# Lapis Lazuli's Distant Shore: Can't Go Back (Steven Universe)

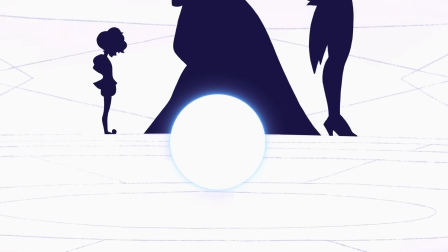Blue Diamond being the only voice here both allows for yellow silence to be
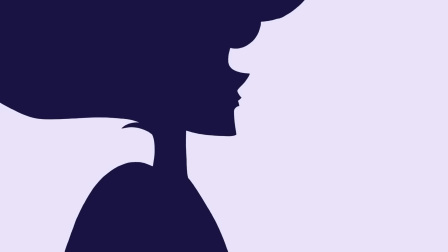immensely menacing while pink silence is representative of how she feels unheard.
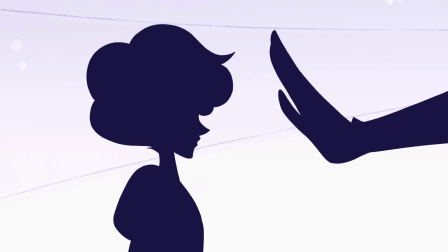The music is one of the best examples of the general homeworld unease that these scenes tend to have and yet
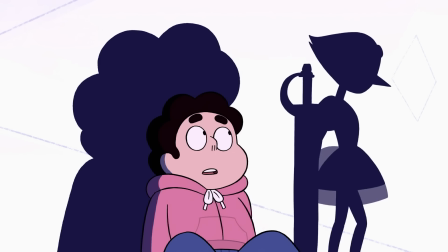still all of that pales in comparison to the slow reveal of Pearl's involvement in this shattering,
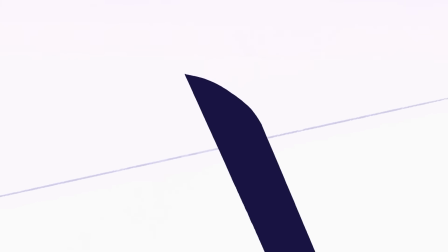her slow and methodical approach becoming more and more horrifying, with the audience being slightly ahead of Steven,
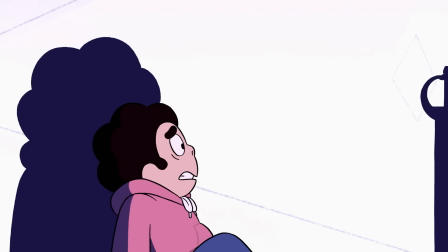only adding to this feeling, only for the scene to, instead of finishing with her slicing pink or cutting back to Steven,
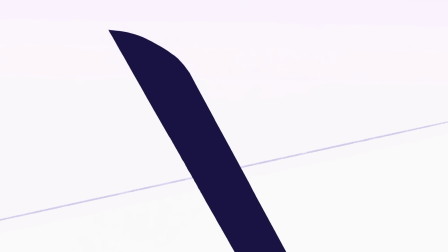end with Pearl looking at both Steven and the viewer,
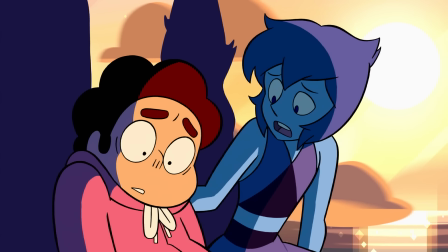as our entire understanding of her, Rose Quartz, and Pink Diamond immediately crumbles.
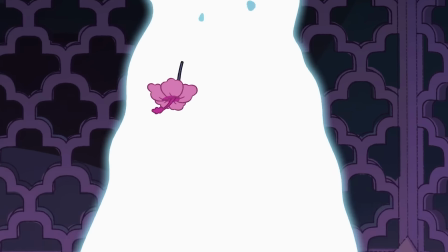It's this clever twist that, while ultimately proven to be misleading at best,
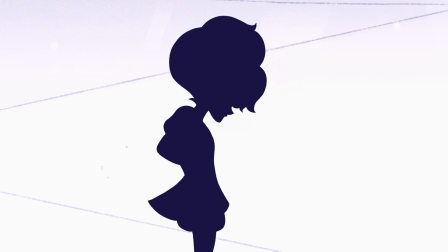just completely recontextualizes how the audience was led to believe that Pink was shattered,
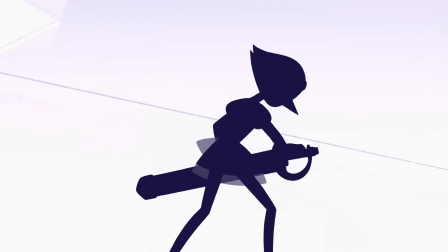framing Pearl as this killer that we had already so easily categorized Rose as.
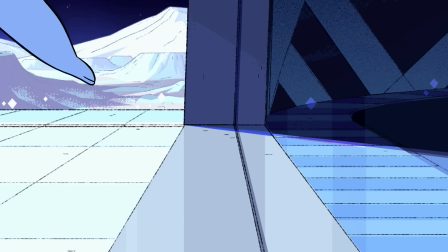And while there is a brief intermission after this to let Lapis run away again,
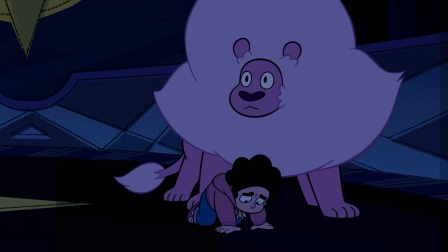the show then arguably hits us with the actual biggest twist of the episode.
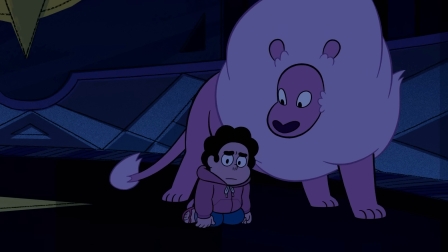I'm being a bit facetious here, but seriously,
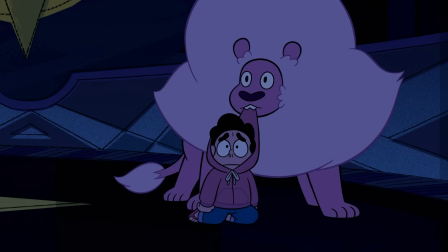in a series where Steven commonly learns these crazy things about his world that he then pockets for later,
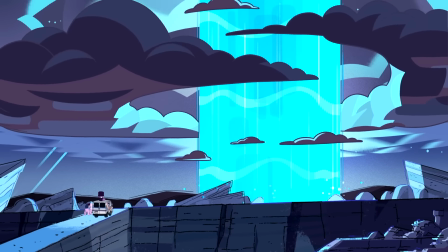it wasn't entirely out of the question that he would just do the same here.
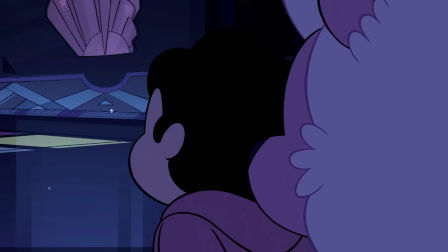That he wouldn't just look at the mural, go gee lion this gem stuff sure is puzzling, and then go help Sour Cream reinvent Dubstep or whatever.
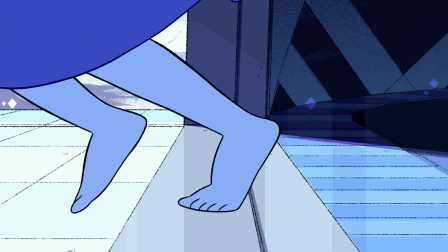But instead, the episode doesn't do this, first allowing Steven to process the lapis developments,
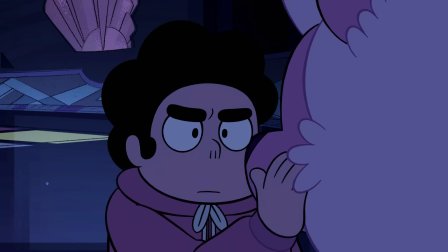and then… Lion, I need you to take me to Pearl. And then this lead is followed up on after the commercial,
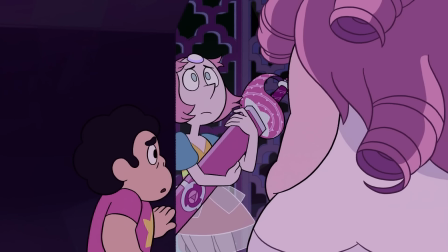and this twist gets to last for the average viewer for maybe about 10 minutes.
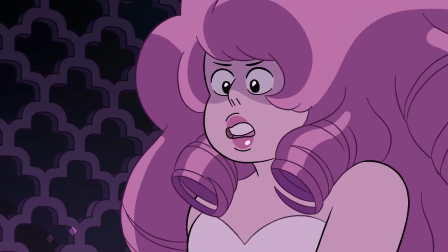I do understand that it feels hypocritical to complain about the show doing these huge hiatuses and
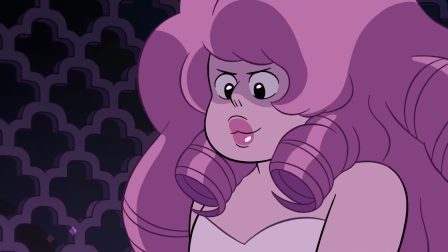just ignoring plot points for dozens of episodes while also wanting a break before the next one,
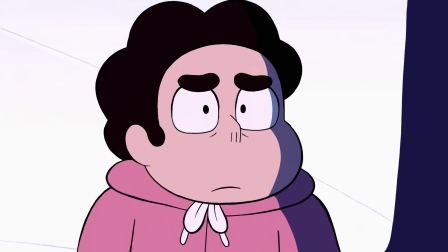but allowing the entirety of this episode to be engulfed by the most discussable quarter hour of the show is honestly
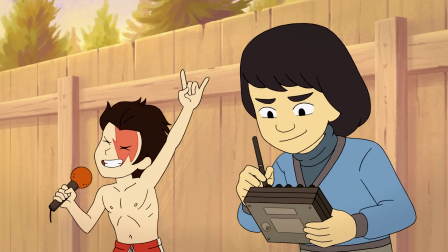scheduling malpractice, but compared to what the network would pull in the next decade, I guess it's not entirely surprising.
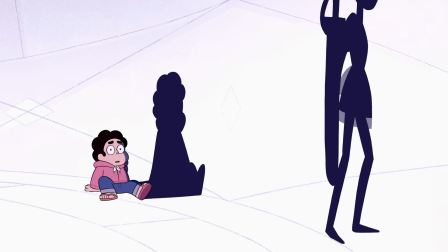Anyway, enough complaining about things that don't at all impact people watching the show today.
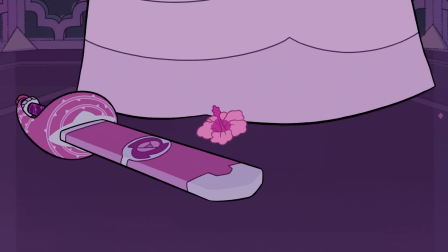To just wrap up the Pink Diamond stuff here, it's great.
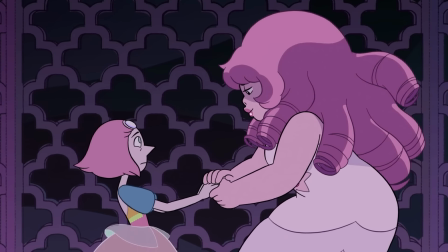The next video I make on this show will be about that following episode, so I'll touch on it a bunch more then,
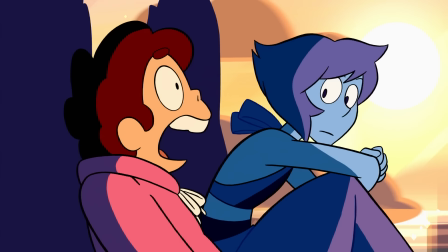but it's a really terrific little teaser that's somewhat sloppily attached to this final Lapis episode.
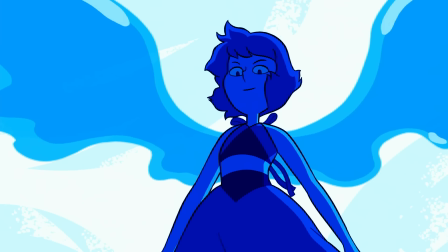Speaking of which, while the Blue Gem will obviously have moments in the last few episodes of the show,
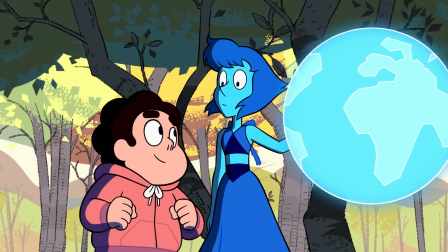and an outing in future that's underwhelming at best, this is really the last solid look at Lapis Lazuli that we get,
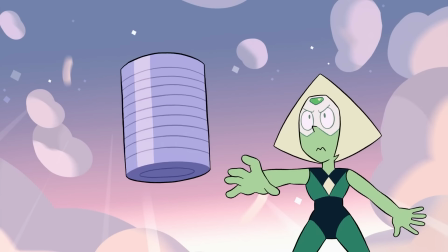and I think the final place they take the character is pretty neat.
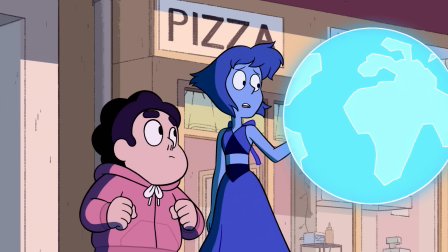And while there is definitely an anxiety angle to this story,
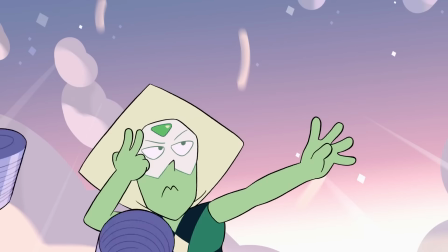with Lapis being too afraid of getting hurt to allow herself a chance at finding joy having some pretty clear parallels,
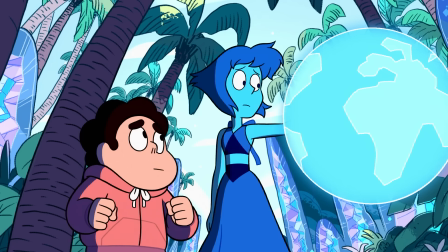I actually find this arc most interesting relative to the rest of the Lapis stuff from the show.
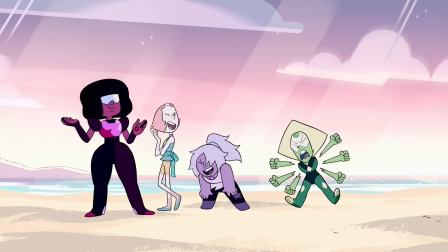Somewhat unfairly ignoring the time that she spends as Peridot's comedic partner,
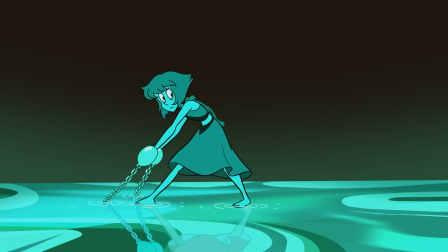Lapis's two main story arcs revolve around her having to deal with both her time in the mirror and as Malachite,
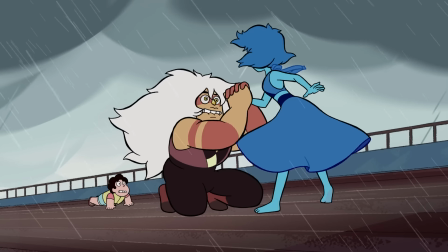as well as the complicated feelings that arise in the aftermath of those situations.
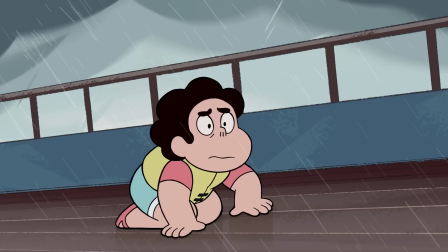And while the specifics of those stories are really terrific to explore, like her urge to reunite with Jasper despite their time together,
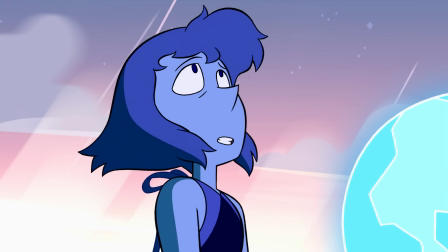I think the Lapis that we see in this episode works as a nice cap to everything she's gone through.